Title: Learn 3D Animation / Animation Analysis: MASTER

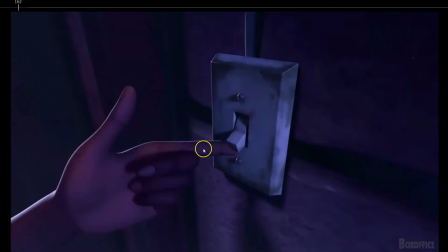(4:03)
Then another frame even stronger where the finger is quite bent, the hand is already rotating a lot, putting pressure on this, and see how in this frame we can already see it moving a little bit.
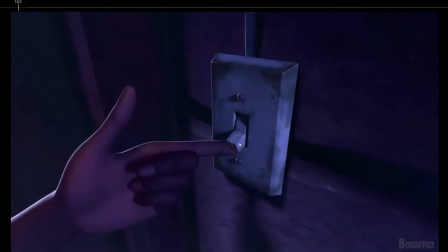(4:18)
So we feel the pressure, of the hand, of the finger, and then over one frame, boom, it just flickers. So just note that these are two different frames,
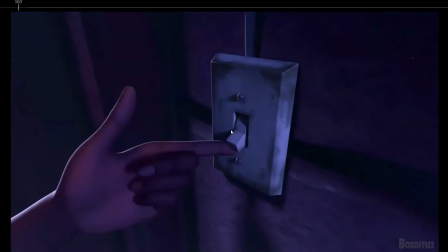(4:32)
but in this animation style, you'll see it more along this analysis. But what they did in this animation is they don't animate every single frame. Sometimes they miss one frame, or they animate 3 frames,
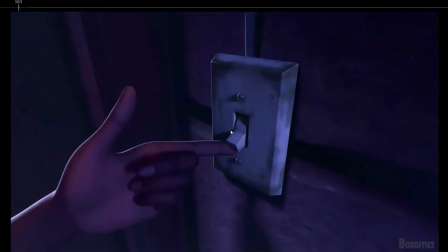(4:49)
consecutive frames, and then they leave 1 or 2 frames where the character is still. So it's quite an interesting style of animation, because it reminds me of the film Spider-Man that came out not too long ago, like a year ago.
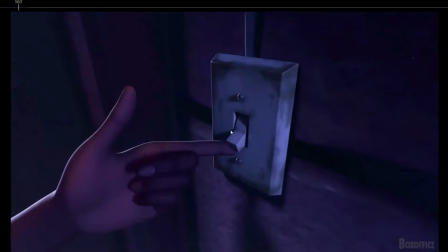(5:07)
I don't remember. But in that the last Spider-Man animation film that they animated on twos. So one frame there was a new pose, and the next frame was the same pose. So they only animated every 2 frames.
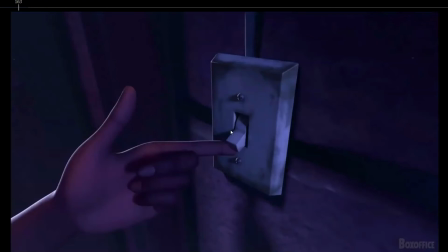(5:22)
In this case, it's not like that, because there is some variation to it, but it's kind of the same idea, right? So not animating every single frame, so you get that extra feeling of snappiness, because if you have bigger spacings,
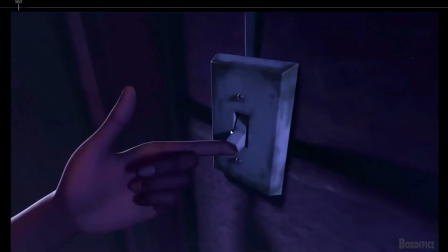(5:38)
you get more snappy feeling, but you have to know what you're doing, because otherwise the animation is just gonna see pops everywhere. So yeah, let's continue.
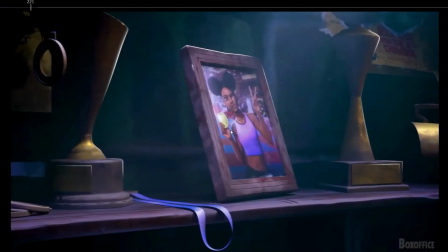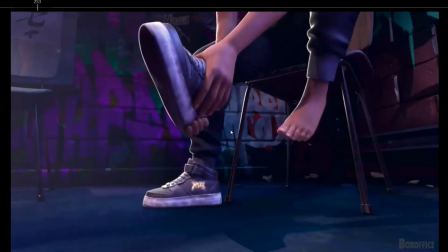(5:58)
Okay, so first of all, in this one,
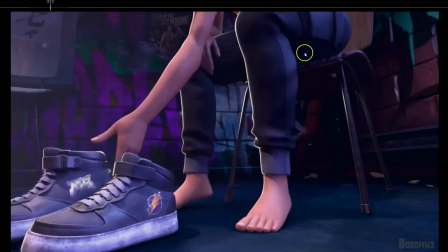(6:05)
even though it's a small shot, notice how much movement is in the body, is in the legs, everything. So everything is involved. It's not like she's sitting down and then we just worry about the hands or the feet.
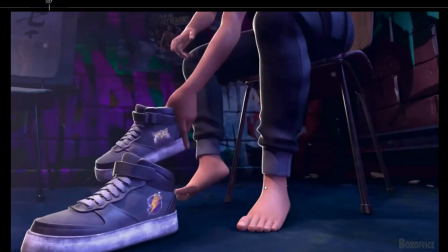(6:20)
Everything is moving. Every movement of the character moves every single part of her body. So it's not so everything is connected. Everything reacts to every movement.
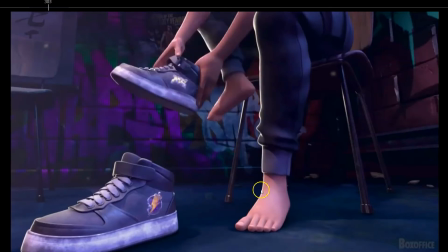(6:32)
So that's why it's also really important to record references. And also look at the foot.
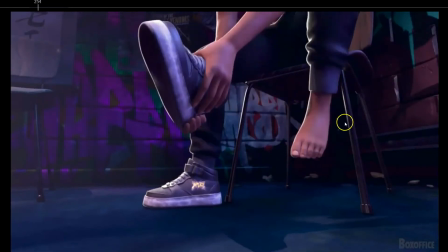(6:37)
Look, when the foot plants, first of all, look at this beautiful arc. So it's not just taking off the foot and going down, but creating that arc outwards and then forwards.
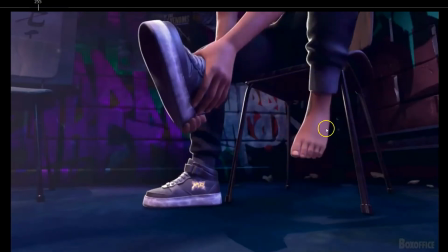(6:51)
So if you track the heel, if you track the ankle, you can see the visual arc that it's creating.
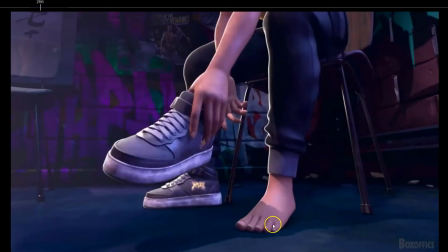(6:59)
So that's one thing. And the other thing, notice how when the foot is planted on the floor, see how the fingers spread out?
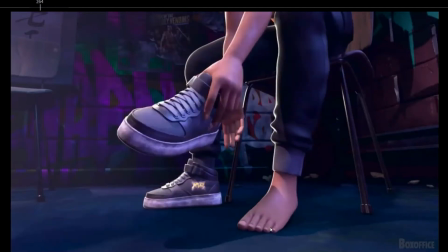(7:08)
So we can feel the weight being planted on the foot as the fingers spread out.
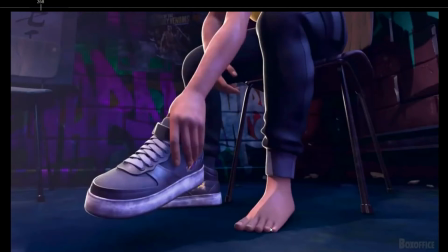(7:14)
So same as with the hand, when you push the hand against something or you lean onto your hand, you'll see how the fingers tend to spread out a little bit. So same with the toes. So if you make the fingers or the toes spread out,
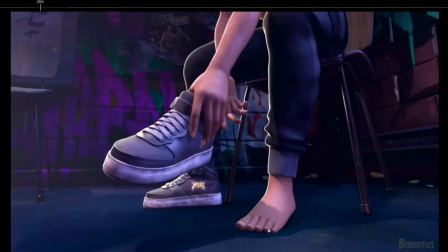(7:31)
it's gonna feel that this weight being
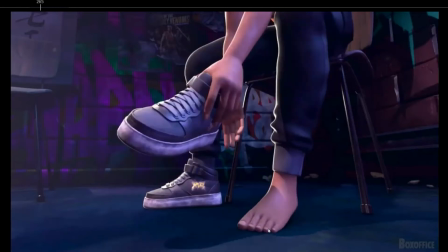(7:36)
put onto that foot, because you can feel the pressure.
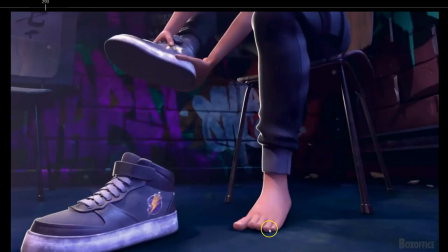(7:42)
And also nice how throughout the animation, see how the fingers and the toe and the toes, the heel raises, the toes move.
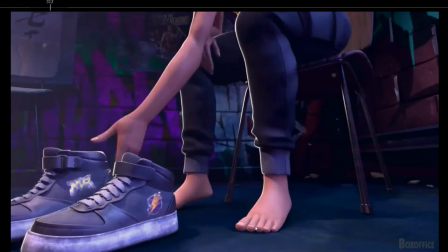(7:53)
So everything, all these parts is really nice because it's really small details, and also this final readjustment.
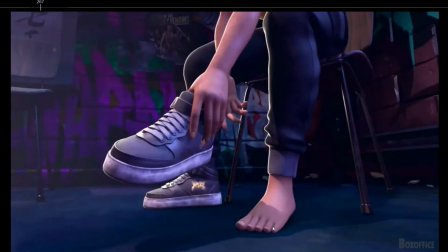(8:01)
So it's really small details, but adds a lot of texture to the animation, because it's not like, okay, foot taking out of the shoe, planting on the floor, foot animation done. No, you keep analyzing your reference,
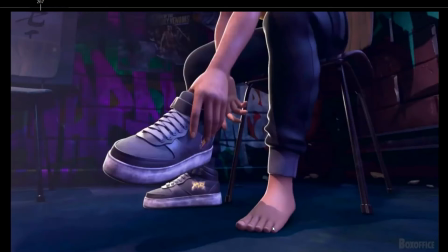(8:19)
you keep analyzing your animation to see if you can add some texture, if you can, for example, here, no, right?
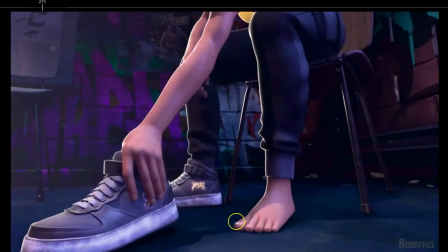(8:25)
So it's not like the animators say, okay, foot planted, I don't have to do anything more with this foot.
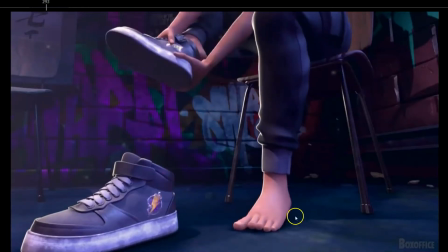(8:33)
No, see how they involved this foot until the very end,
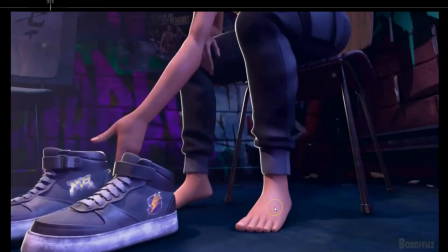(8:38)
so we can feel that it's still connected to the rest of the body.
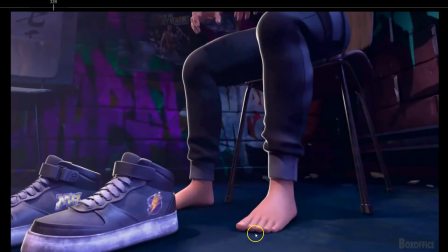(8:45)
And finally, see how the foot readjusts. Really nice touch, how these fingers raise a little bit, creating this overlap. So at the end, see how when the foot finally settles, you can see the overlap on the toes.
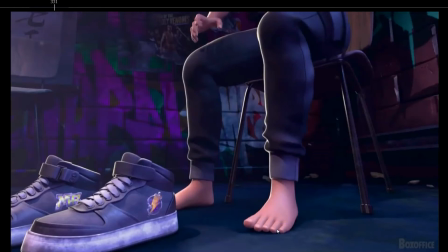(9:05)
So I keep saying fingers to the toes, but that's okay. So so see how you can see the overlap. So even though it's a really small detail, that overlap on the toes at the end adds a lot,
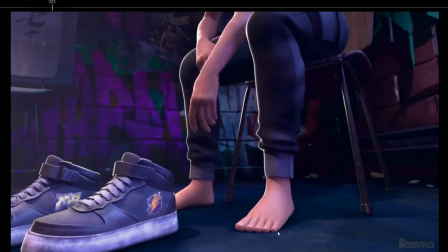(9:22)
even though it may seem unimportant or not really
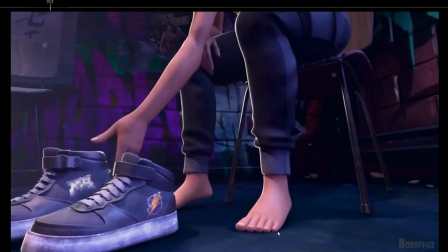(9:29)
important, but all those details add a lot to the animation.
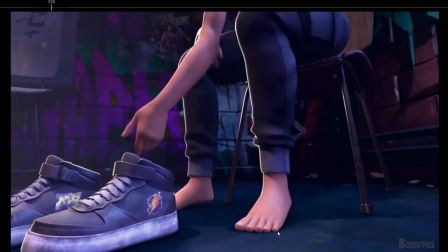(9:32)
Because it adds a lot of texture, a lot of credibility, a lot of natural feeling to the animation.
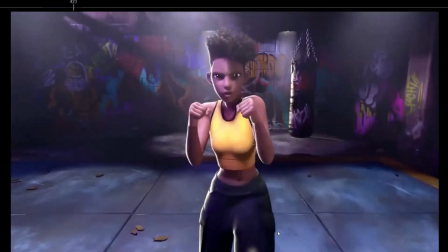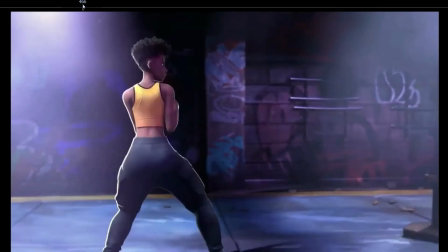(9:49)
Okay, many things happening here. First of all, when she opens her eyes, notice how
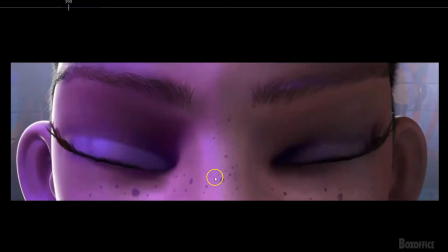(9:57)
the cheeks and the skin of the nose is involved as well. It's not just because many times for new animators they tend to animate the eyebrows, the eyes, and the mouth, but the cheek and now nose controls they leave it as they don't animate them.
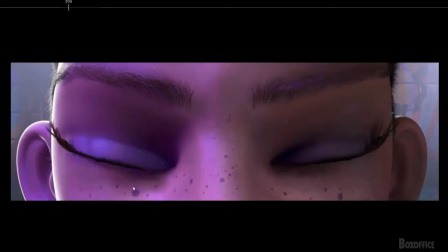(10:15)
So you see the middle part of the face completely frozen, and the eyes and eyebrows and the mouth moving, but the middle part of the face is completely frozen. So that's why important that you pay close attention
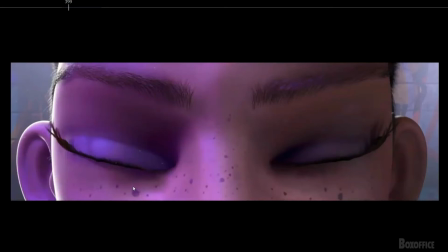(10:31)
to those controls so they match the movements of the face, because otherwise it's gonna feel very odd, very rigid when your character is speaking or looking or changing facial expressions.
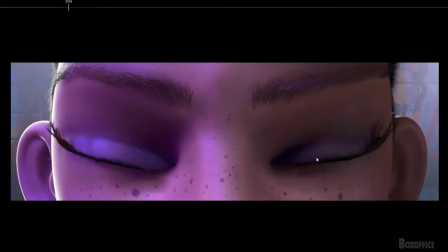(10:50)
If the cheek controls, if the nose skin is not moving accordingly to your to the rest of the face. So really important, right?
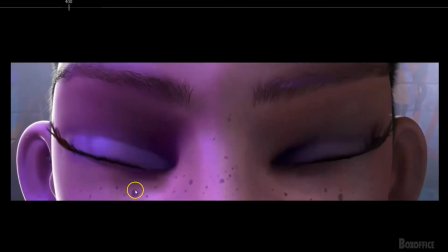(11:01)
So see how the eyes open, you can see the cheek controls being pulled down so it matches the movements.
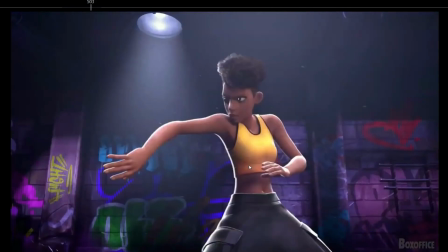(11:15)
Okay,
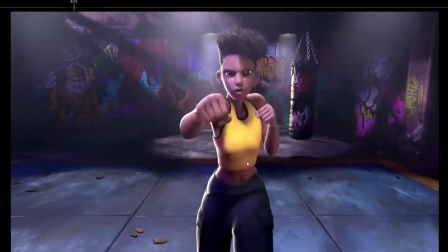(11:20)
but see how this, so one frame, stop.
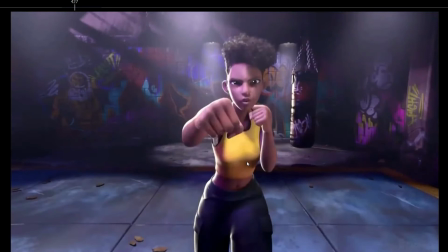(11:26)
See how this frame is not movement at all?
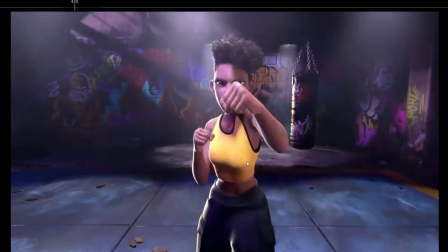(11:29)
So it's a really nice style of animation, which I haven't done any animation like that, but it's interesting.
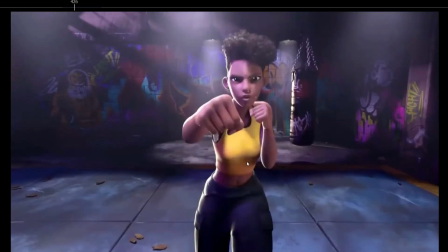(11:40)
Also, when with these kinds of animations,
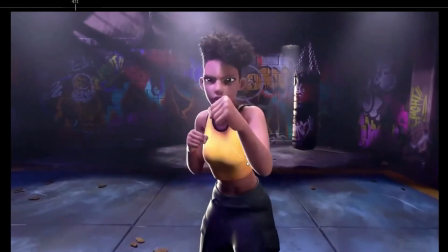(11:43)
one of the most important things that you have to keep in mind is the path of action and the point of attention.
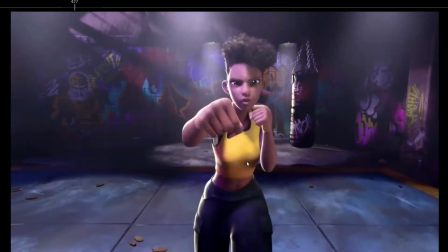(11:51)
Because if you're missing frames, for example here, see how the hand goes from here to here and then boom, moves up to here.